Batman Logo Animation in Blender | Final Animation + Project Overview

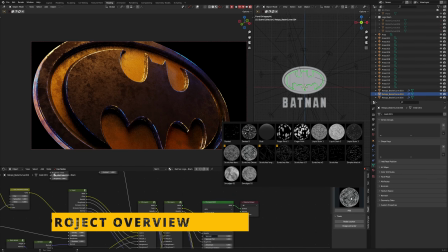Hey guys, this Batman logo animation is something I've been wanting to do for a while now, and I had a blast putting it together.
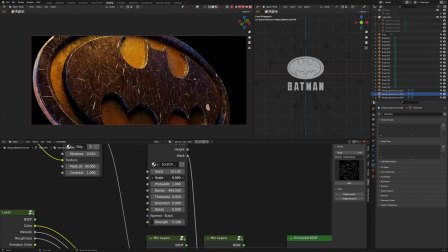Now, although it seems simple, the process to get here took some time. So here's an overview of all the steps it took to put together this animation.
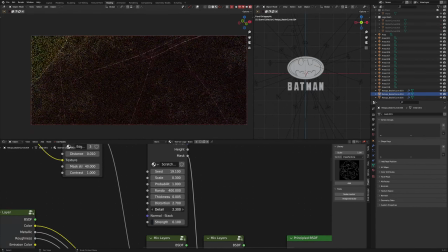And just an FYI, I'm going to try to keep this explanation brief without going into too much detail, but if you have any questions, please don't hesitate to ask in the comments, and I'll do my best to answer. With that being said, let's get into it. So the first step was modeling the logo with curves.
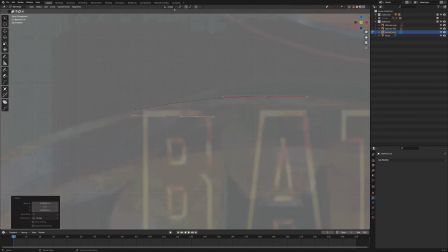I wanted to make my logo based off of the '89 Batman, so I found reference to the logo to bring into Blender.
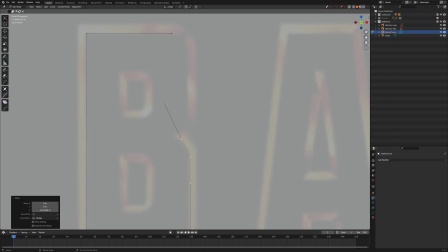And then it was just a matter of tracing the logo with curves and later converting those curves to a mesh.
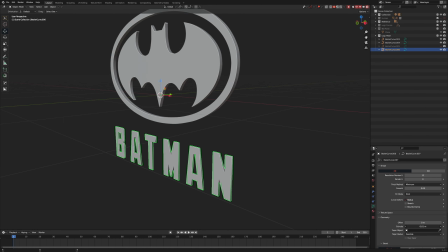Now, this creates a model for you, however, the geometry can be less than ideal. So next was retopologizing the logo.
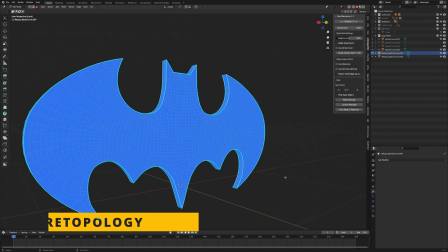I wanted to have a clean mesh to work with and be able to subdivide the geometry,
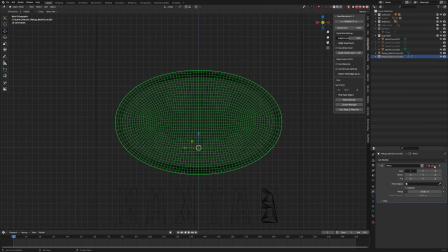so I used a plugin called QuadRemesher to automatically retopologize the model. There was a little cleanup after the plugin did the heavy lifting, but the time saved to get a clean base mesh is incredible.
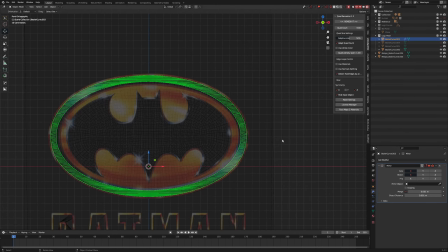I highly recommend looking at QuadRemesher if you're looking for a good auto retopology tool.
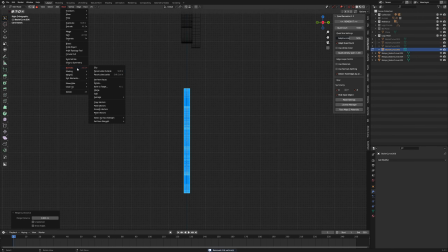It's a huge time saver, and I included a link in the video description if anyone is interested.
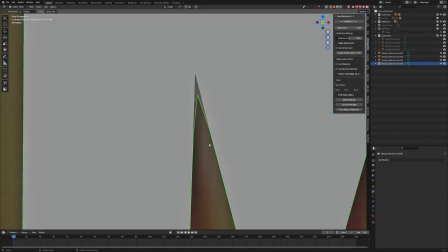After I had a clean mesh,
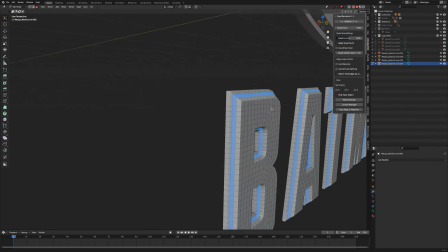I added inverted fillets to the edges of the model to add more detail and give the model more interesting surfaces to catch light.
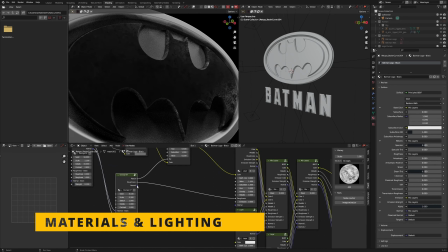Now it was time for materials and lighting. I wanted the logo to resemble the '89 version while also adding my own touch to the materials.
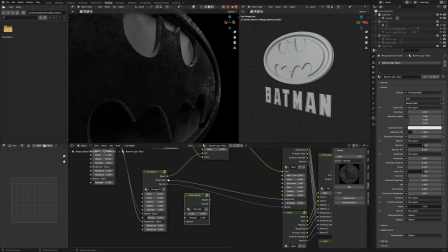Instead of the '80s airbrushed chrome look, I decided to go for a more realistic look, something that felt metallic like one of Batman's gadgets.
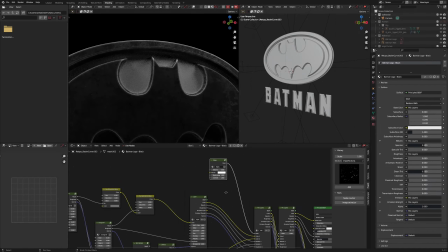It had to be grungy and feel used, with edge wear and imperfections.
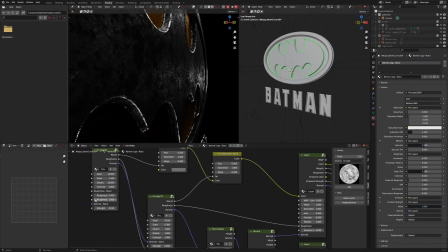I used a plugin called Fluent Materializer,
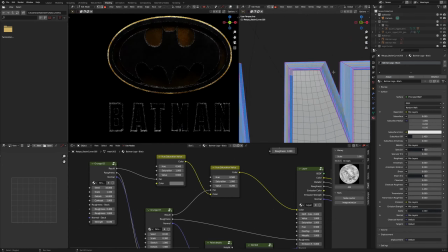which allowed me to experiment with and develop complex materials in a procedural way without having to commit to anything until I was truly happy with the result.
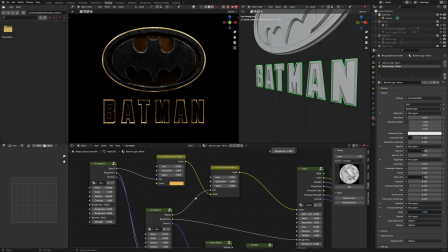There's a link in the video description if you're interested in checking it out. It's a really powerful way of texturing in Blender.
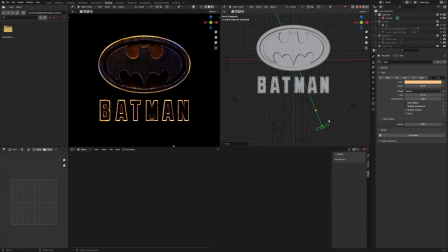For the lighting, I was going for a feeling of the logo being lit by the streets of Gotham at night.
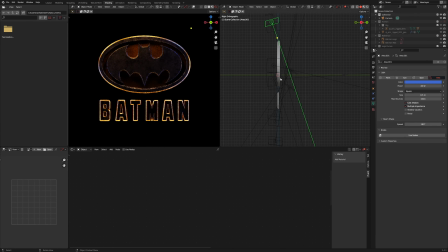This was a matter of adding a bunch of lights and removing or adjusting lights until I was happy with the overall look and feel of the logo.
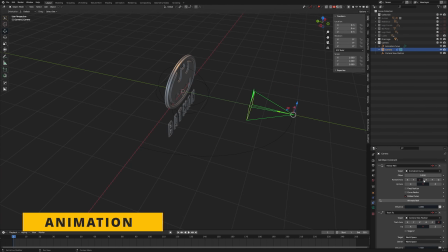The last phase before rendering was animating the cameras and lighting. I split the animation into two shots.
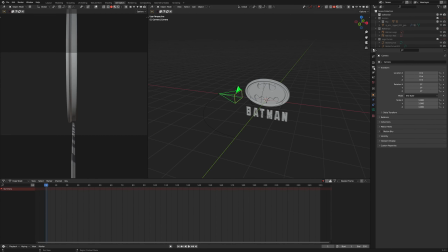Shot 1 was the initial logo reveal, and shot 2 was the rotating zoom in. For the first shot, I added a follow path and track to constraint to the camera.
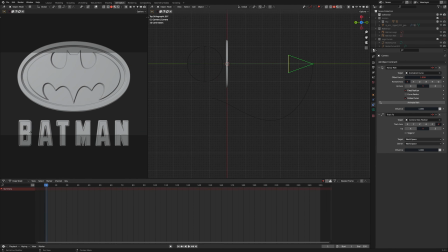This just makes it easier to control the location and rotation of the camera when the movement needs to be a little more organic.
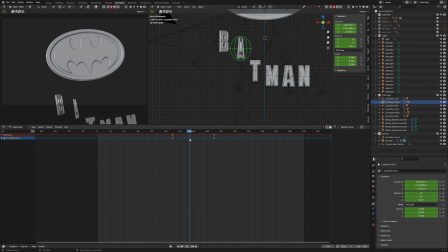For the Batman letters, I just keyframe the location and rotation for each letter to move them into position.
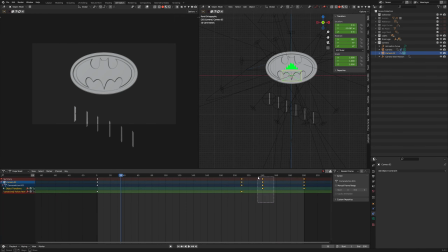Because the second shot was simpler, I just keyframed the location and rotation of the second camera.
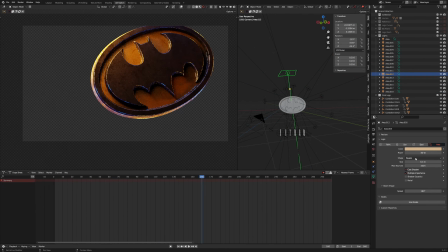The lights were also keyframed to adjust the power in order to reveal the logo as the camera pulled back in the first shot.
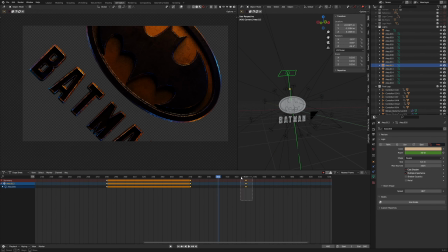For the second shot, I keyframed the power of the light again to transition back to a dark scene as the camera zoomed in.
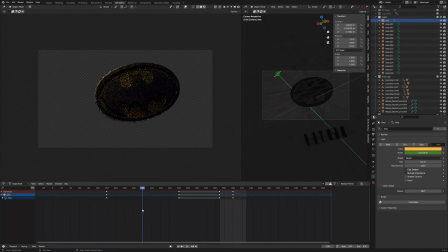After a few final tweaks of camera positions, timing, and lighting, it was time to render with cycles and add sound in post. And this was the result. And that's it, guys. If you enjoyed the video, please consider hitting the like and subscribing to the channel. I really appreciate everyone for taking the time to check out the video, and until next time, thank you so much for watching, and take care.